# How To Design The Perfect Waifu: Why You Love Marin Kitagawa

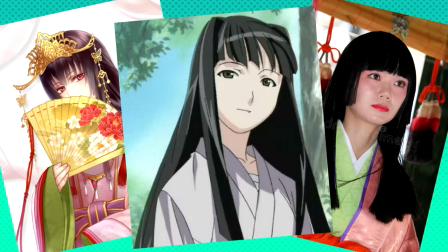(4:21)
Having full bangs could make her seem too prissy and prim, like how the Hime Cut traditionally symbolizes Japanese royalty and ideals.
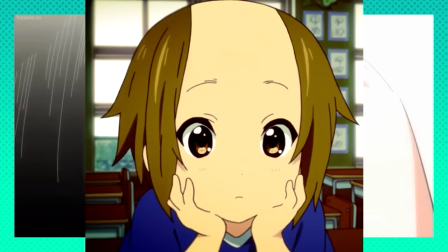(4:30)
Conversely, showing off her full forehead would look too bold, giving off the impression that Marien is big-headed or narcissistic.
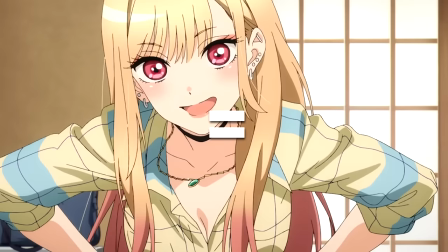(4:37)
By giving her aspects of both a Hime cut and a cut that exposes her forehead, author Shinichi Fukuda is able to use this balance to make her seem youthful and respectable
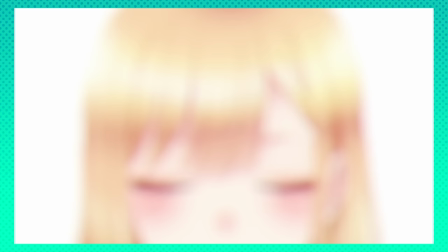(4:46)
while also giving her that little bit of an edge to make her down-to-earth and relatable.
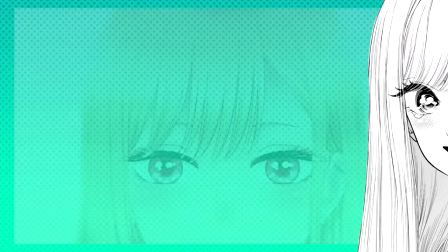(4:51)
Another key aspect of Marien's design, and my personal favorite, are her big expressive eyes.
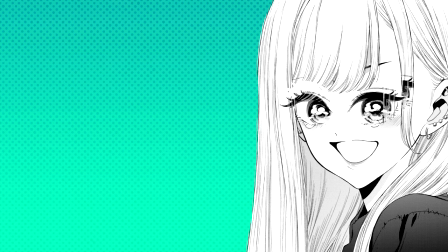(4:56)
So large, in fact, that they take up about 30% of her face.
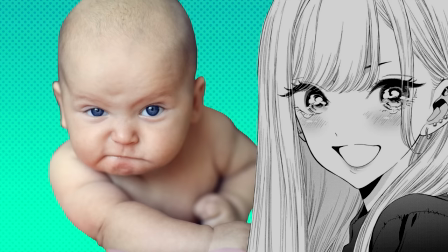(5:01)
The large size paired with how close they are to her other features, such as her small simplified nose, triggers the part of our brains that correlates these facial proportions to that in infants.
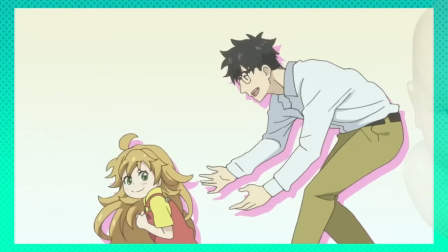(5:11)
Since we're biologically conditioned to want to protect our offspring because we find them adorable,
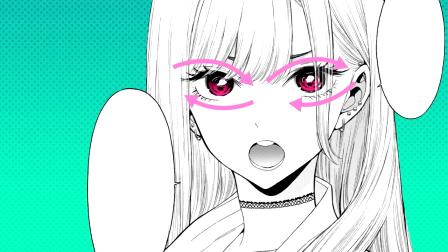(5:16)
these facial proportions are often used in character design to immediately make the viewer think that something is cute.
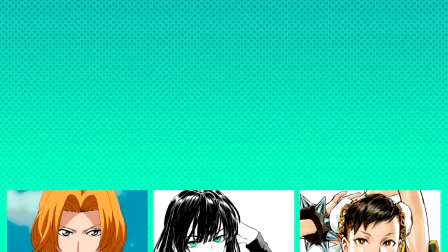(5:22)
Her eyes are also purposefully almond-shaped, being much wider than they are tall.
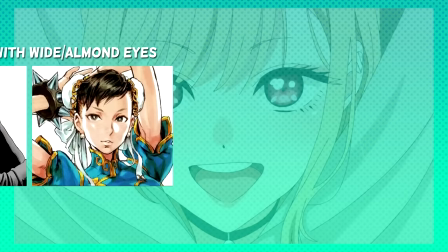(5:27)
We generally regard these cat-like eyes as being more mature or sultry, which gives the character an air of playful mischief.
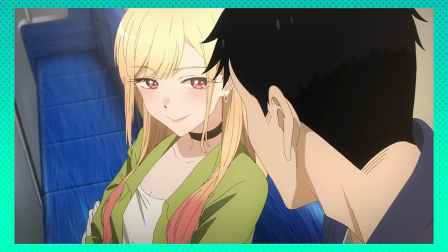(5:35)
Almond-shaped eyes also gives the author a lot of flexibility when it comes to conveying her emotions.
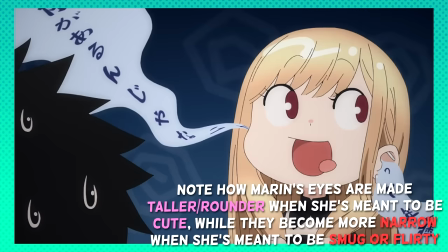(5:40)
Not only can they make her look flirtatious, but by rounding off the eyes and making them taller, they can give the appearance of youthful innocence or cuteness.
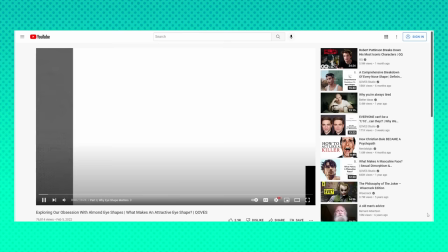(5:48)
Coincidentally, as I was wrapping up writing this script,
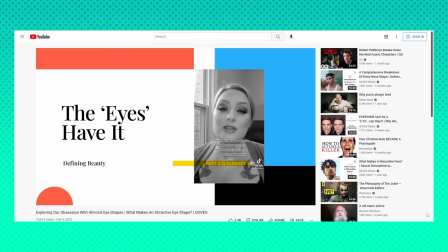(5:50)
I stumbled across a really good video by youtuber Quove Studio that scientifically breaks down why we find certain eye shapes
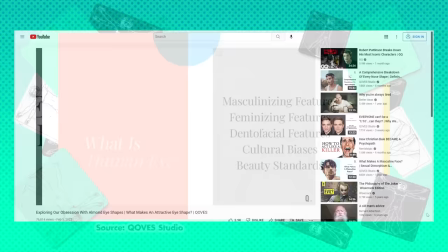(5:58)
Particularly cat-like almond eyes as generally more desirable and attractive
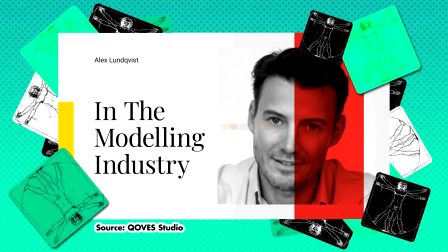(6:02)
Generally almond eyes are preferred in both men and women almond eyes typically have
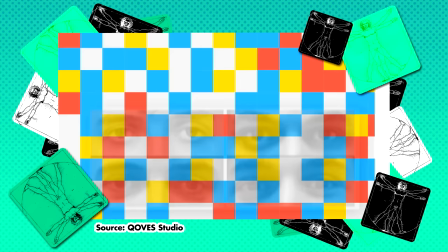(6:07) a tighter lower lip shape Supported by fat muscle and underlying bone structure without that
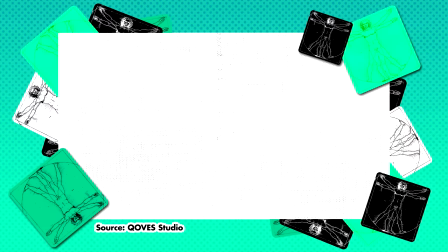(6:13) support you get a droopier tired appearance with less eye upturn and other undesirable features.
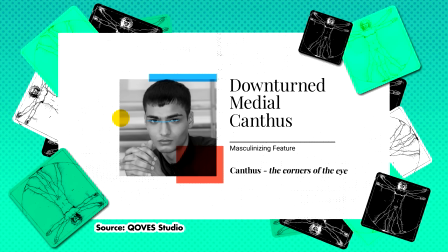(6:18) One of the characteristics that often accompany armored eyes is a downturned medial canthus or that sharp inner corner of the eye.
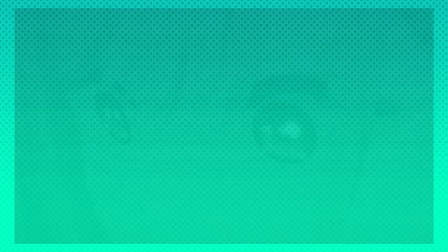(6:25) It's no surprise women try to accentuate this through eyeliner to give the illusory cat-like appearance.
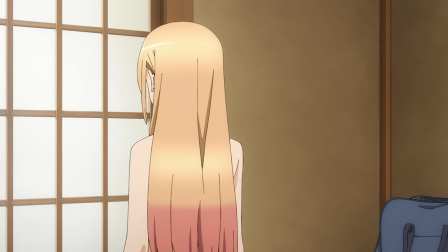(6:31)
Maureen also has these striking magenta irises which serve as the accent color with it being used for the tips of her ombre hair.
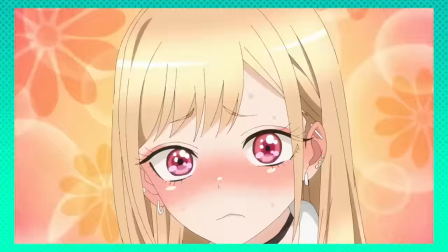(6:38)
They're also illustrated as these iridescent galaxy eyes,
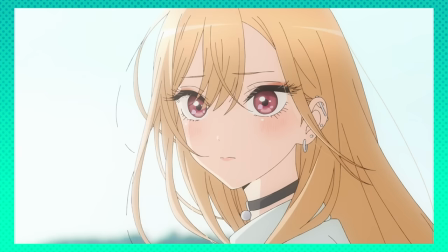(6:42)
a shoujo manga staple that when paired with her long black eyelashes help portray beauty and whimsy.
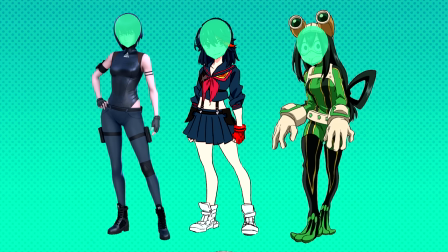(6:48)
Most anime girls tend to have slender body proportions, with almost disproportionately large heads on narrow shoulders.
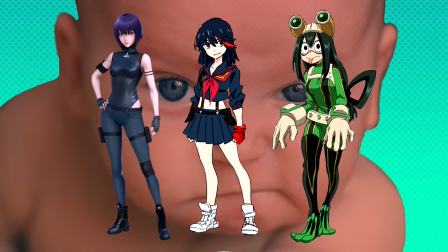(6:55)
Another visual allegory to infants, which is used in most instances to highlight the character's youth.
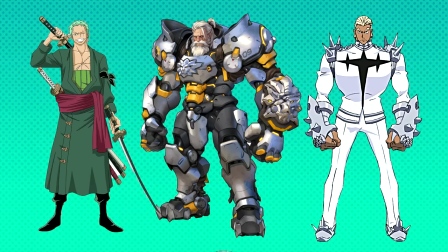(7:01)
Older or more masculine characters tend to have smaller heads and larger bodies.
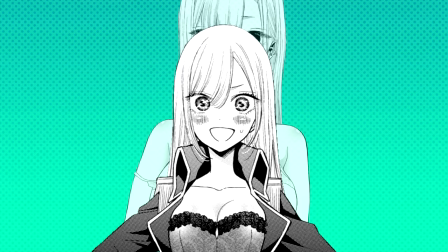(7:06)
Marin's design seems to follow these conventions, as well as having much more feminine proportions.
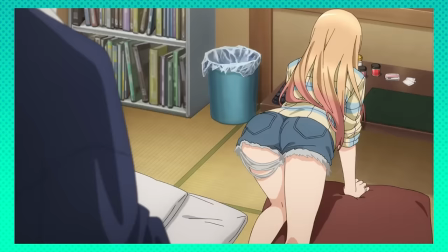(7:11)
Her big head tapers into a small pointed chin, she has longer legs and a shorter torso,
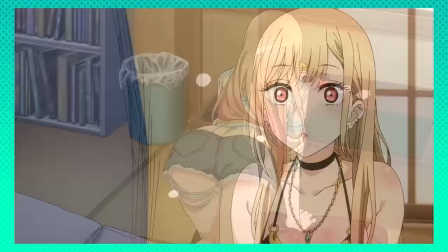(7:16)
a very small waist with wide hips, and aaaaaaaccessories,
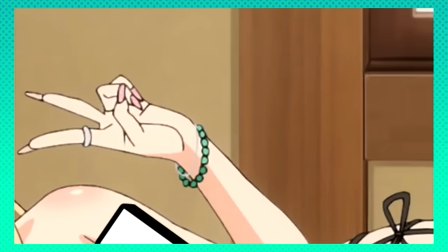(7:21)
such as her Constellation earrings, bracelets, and lipstick, which show that she's hip,
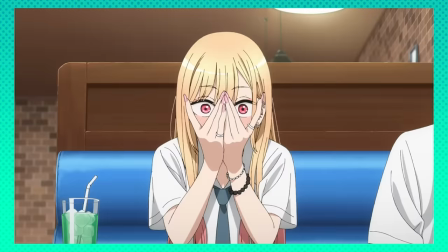(7:26)
trendy, and cares about her appearance. Her choker, on the other hand, reinforces aforementioned aspects of her design,
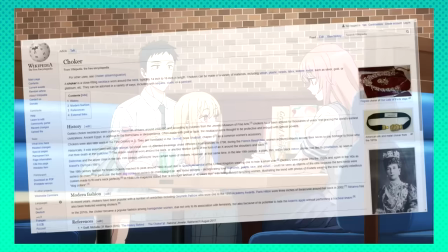(7:32)
such as her playfully mischievous cat-like nature, while also serving as a symbol for her femininity.
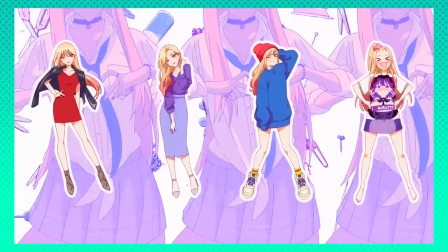(7:38)
This particular item looks to be a staple in every variation of her design, including her cosplay,
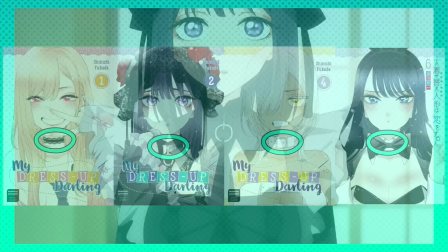(7:44)
implying that Fukuda intended for this symbol of femininity to be a constant of the character.
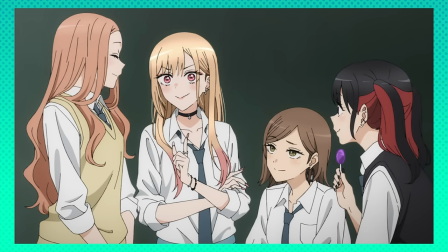(7:48)
Her main look, however, is her school uniform, which she wears in an unconventional way.
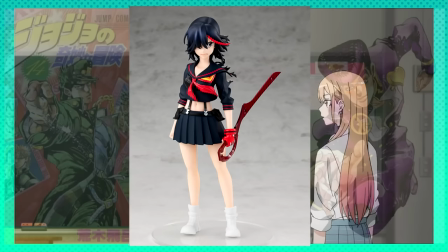(7:53)
This trope is one often seen in anime and manga, such as Jotaro and Josuke from Jojo's Bizarre Adventure customizing their Gakuran with chains and pins,
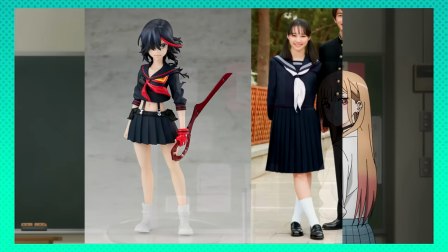(8:02)
or Matoi Ryuko from Kill la Kill wearing senketsu as a stylized version of a traditional sailor uniform.
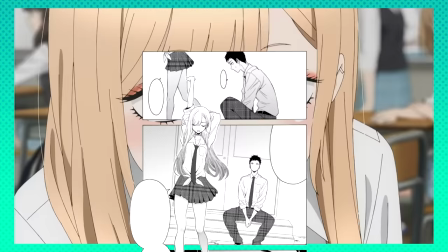(8:08)
In Marin's case, although not nearly as bombastic, she tries to make her otherwise bland school uniform look chic and fashionable.
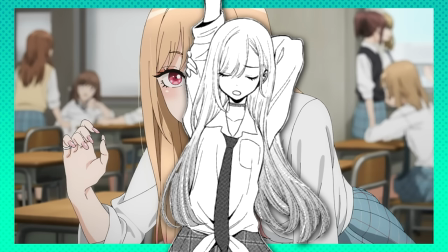(8:16)
By tying the bottom of her shirt, she prevents it from looking too baggy and shapeless, accentuating her wide hips and the cinch of her small waist.
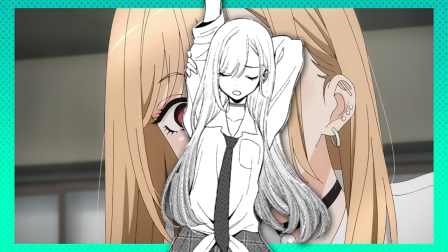(8:24)
She also leaves the collar of her shirt unbuttoned and the tie loose, giving her a casual, easy-going vibe.